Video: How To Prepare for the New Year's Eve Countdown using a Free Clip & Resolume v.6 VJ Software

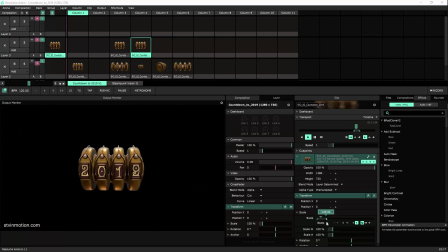Let's limit the scale to about 130,
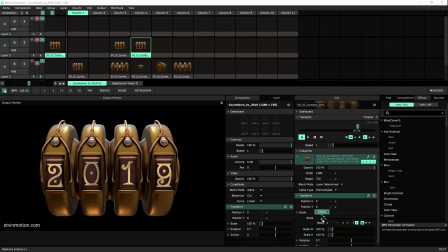the minimum will be 70,
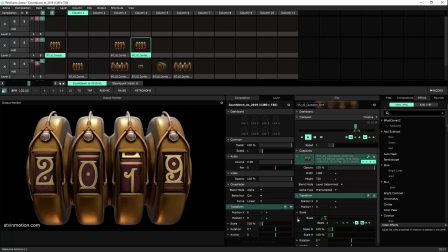and now let's add this beautiful envelope animation engine that I really really like
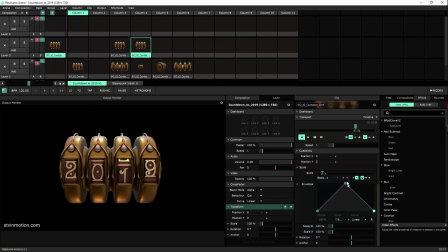because we have so much control now of the keyframes here this one will be elastic
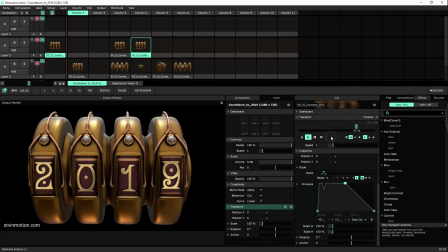out and this one will
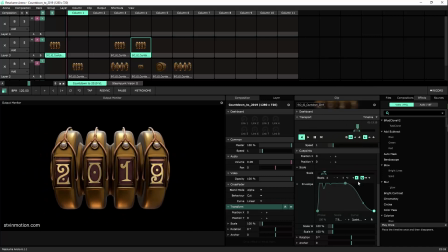be quadratic so what we have now is
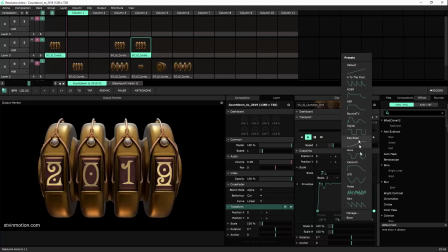like baboom we can of course use the built-in parameters that Resolume has generously gave us and I made my own it's called kaboom you can just play with the parameters and then save it to a preset of your own to make the third variation i limited the beginning of the clip to
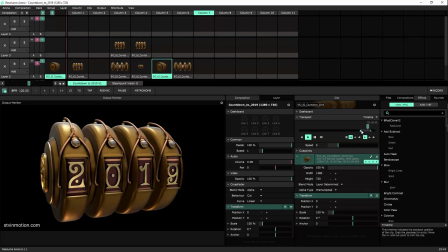where it starts spinning and the end of the clip to where it ends spinning and then i bounced
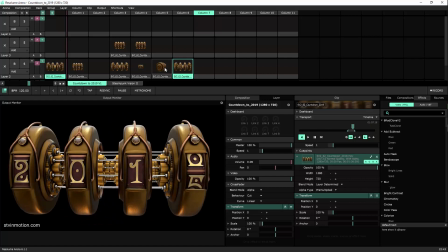it simple and the last variation is keeping the counter opened
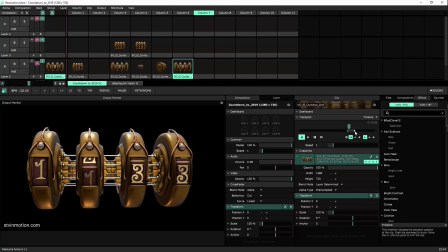and spinning the numbers backward and forwards one
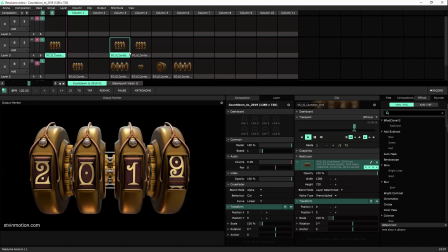last thing will be to update the thumbnail of the clip by pressing ctrl shift and t number of times to get the right thumbnail okay so we got the
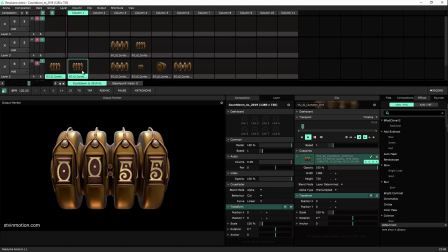variations made now we can play the clip at the countdown and later on throughout the night we can bring back this element bounce it on the
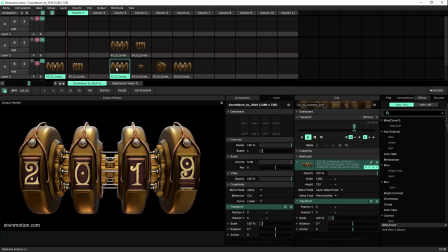beat it will look familiar to people and we remind them the moment of the countdown and we'll keep the event under a kind of a binding theme and
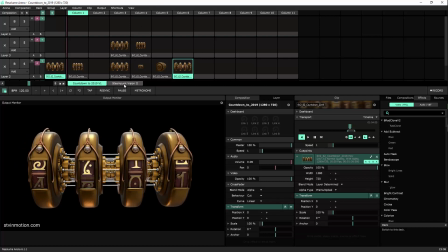if we're talking about the binding theme a shout out to those who already got
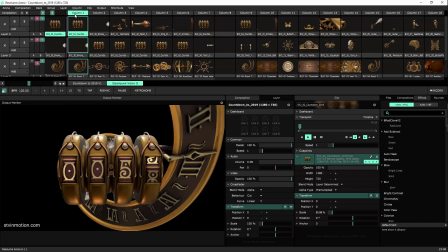steampunk vision 2 you can expand and build on this theme by adding loops
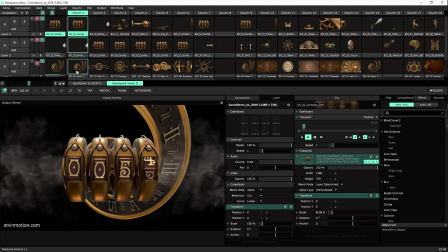and compositing some interesting compositions like this one and here i did
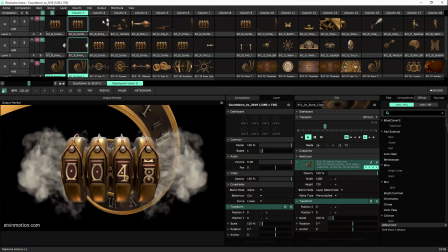a smoke loop and the background is a spiral clock the
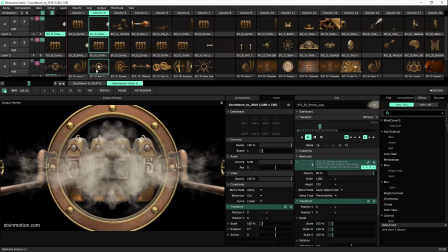next one is the same smoke with a different background and
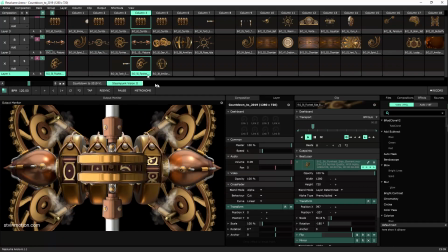this one is something more mechanic with the hammers ticking the time back this one's with pistons some smoke
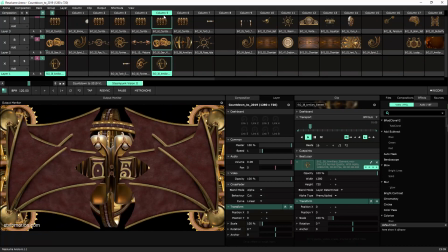you can really create amazing compositions just with playing with different loops and placing
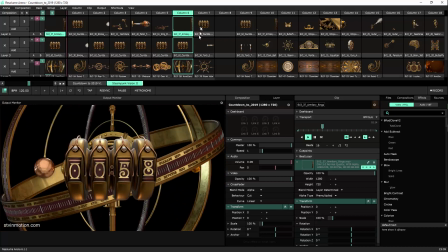them in the background and the foreground this one has a foreground and
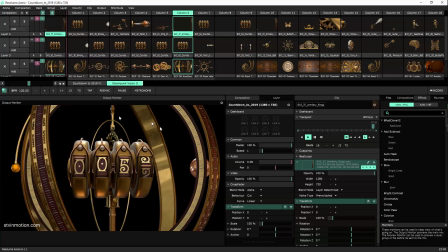a background and it looks like it's inside it because of this stack and
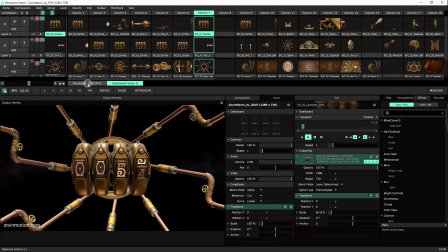the last composition i made has smoke coming from inside the counter while the pipes are pulling it backwards okay if you have any questions or
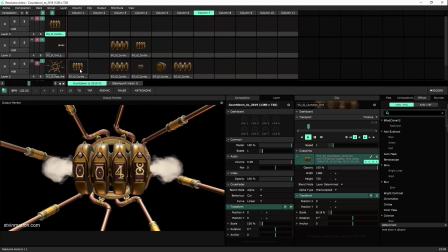comments please post them below this video and i'll try to answer you you can download this clip
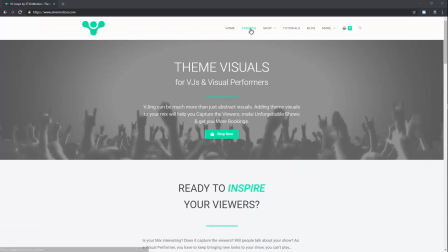from my website stvinmotion.com on our freebies page the download is in
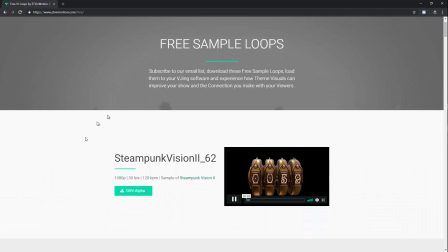1080p with alpha channels so you can composite it easily into your
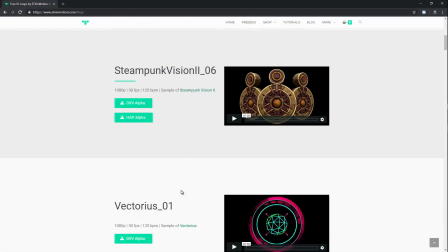show we've got many more free loops on this page so if you haven't downloaded them yet now will be an excellent time okay
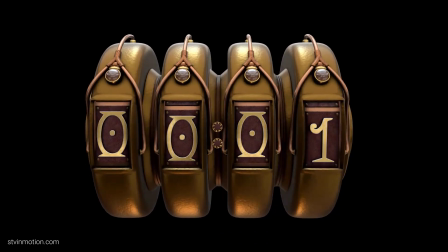I hope this clip will help you make an awesome climax for the new year's year I hope it can reduce some of the stress you have while searching for countdowns
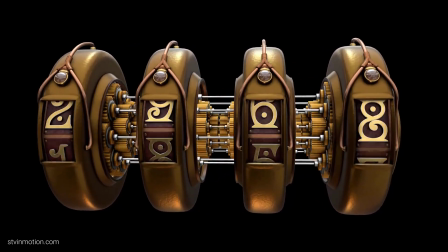for the new year's year go out there and amaze them crowds until the next time I was this TV and we were in motion.